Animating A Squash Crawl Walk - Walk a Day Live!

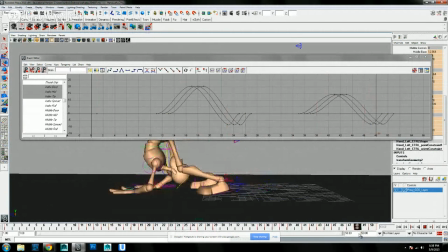3217s
But not on that one, so let's go to the
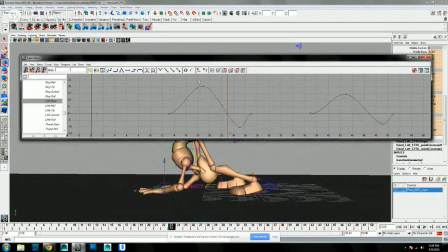3228s
little base, and I'm just trying to get rid of that a little bit. Okay. And then let's take the thumb spread, and I don't like those on two, to land on twos.
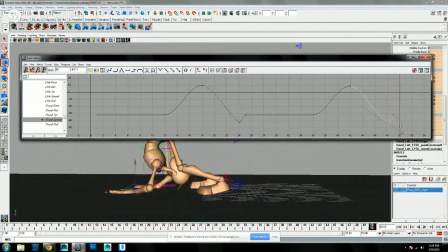3249s
Okay, I think I'll exaggerate a little more on this hand than on the other one just to mix it up.
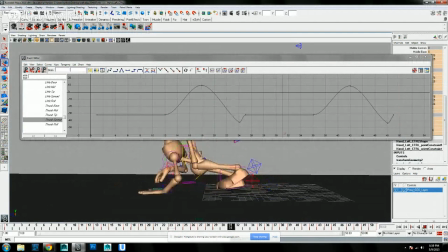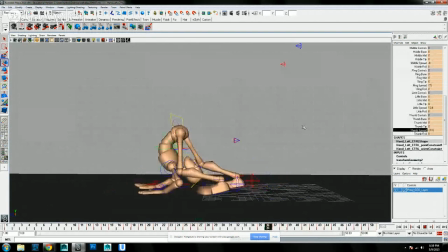3260s
Okay, now let's play with the feet a little bit more. I might close the graph editor, so I'm going to be going back in there.
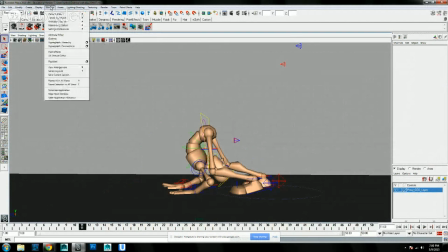3270s
For the graph editor, if you don't have it up, just hit Window, Animation Editors, Graph Editor.
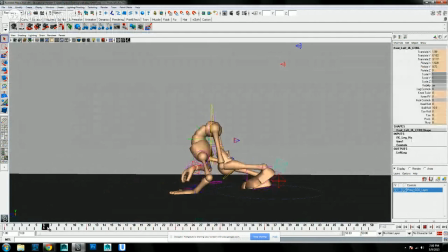3275s
And then we're going to go over here and we're going to do some toe dragging. So drag the toe back, lift it up, and I think for this one, we might just have it go on ones instead of twos for where it lands.
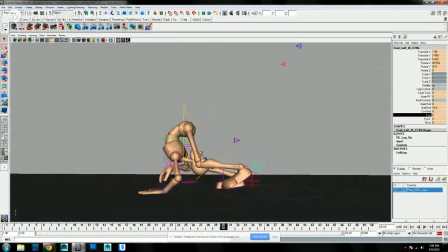3290s
So it lands a little bit harder than I usually do. I usually do two. Two's pretty relaxed. You just kind of feel it. One, you see it. Well, I guess you don't see it on ones, you just really feel it on ones, and twos seems a little more natural, so I guess you feel it kind of slam down a little bit more.
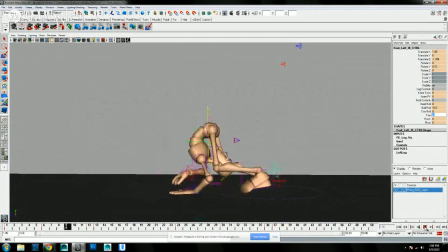3312s
I think I might still raise those feet up a little more and drag them back, because those are pretty, it's pretty not too much of a change of shape between the shin and the heel there. You see this position stays pretty static,
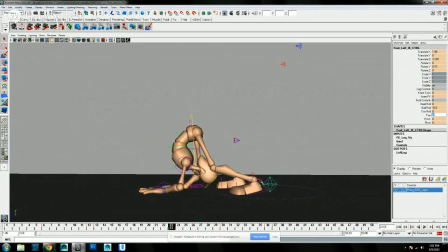3328s
but if we could raise it up a little more and drag it back a little more, you'd see a little more change of shape. And that's pretty much what a lot of walking is about, just changing shape, especially when you're doing kind of a quick walk like these ones. And when I say quick walk, I just mean, you know, you're not spending a week and a half doing a walk cycle.
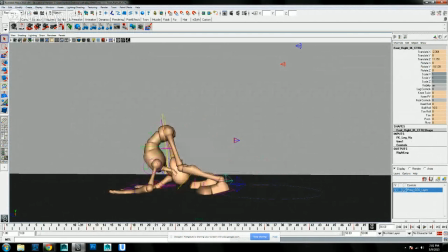3346s
You're something that you can start and get done with within a day. Let's get some toe action on this guy. Drag it back, lift it up, and flop it down.
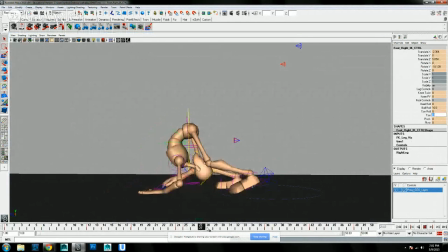3362s
The other reason that I'm doing this on ones instead of doing it on twos is because since I have so much ball roll going, it looks a little awkward to rest kind of in this middle position for longer than a frame, because that wouldn't really be natural.
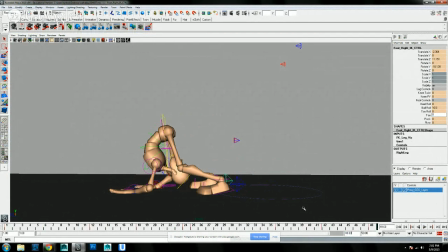3380s
Let's switch it back to 48 frames since we're done with that one hand. The reason that we did that was because we needed an extra frame for that. So let's see.
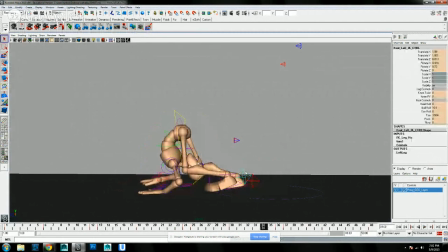3396s
Now, I really don't want the feet to be too much of an attention grabber. You kind of want to keep most of the attention here, although I love playing with hands, so that's always kind of do that. So I don't want to raise them up too much, because if you look too much and do too much with the feet, that's where the eye is going to like default go to.
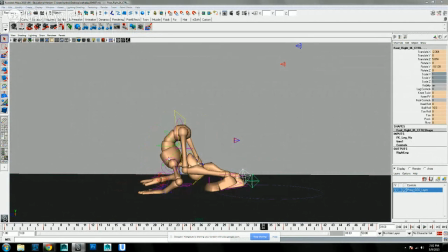3414s
And we still want it kind of to be right in this section here. So that means that's where you want the most animation and the most eye-catching thing to be. So we're gonna try to get that change of shape that we wanted there.
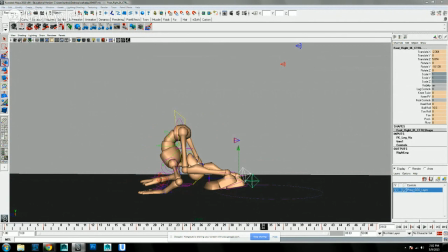3431s
Oh, my rotates aren't very even there. So let's even those guys out a little more too.
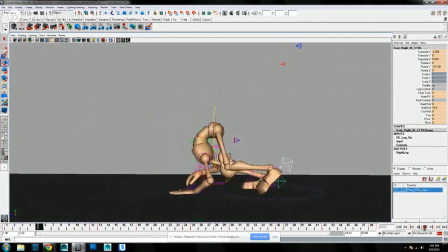3440s
Okay, so let's see how that looks on the feet. See if that feels a little better to me. Maybe let's do a little. Let's try this. I don't know if this is gonna work. We might delete this.
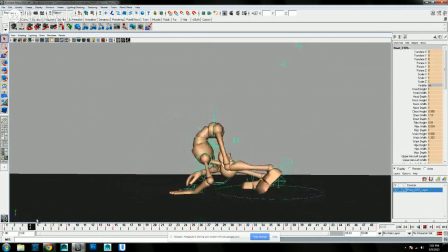3454s
Let's try a little squash and stretch on the neck controller itself. So that's going to be the neck height. I'm just going to squash that down.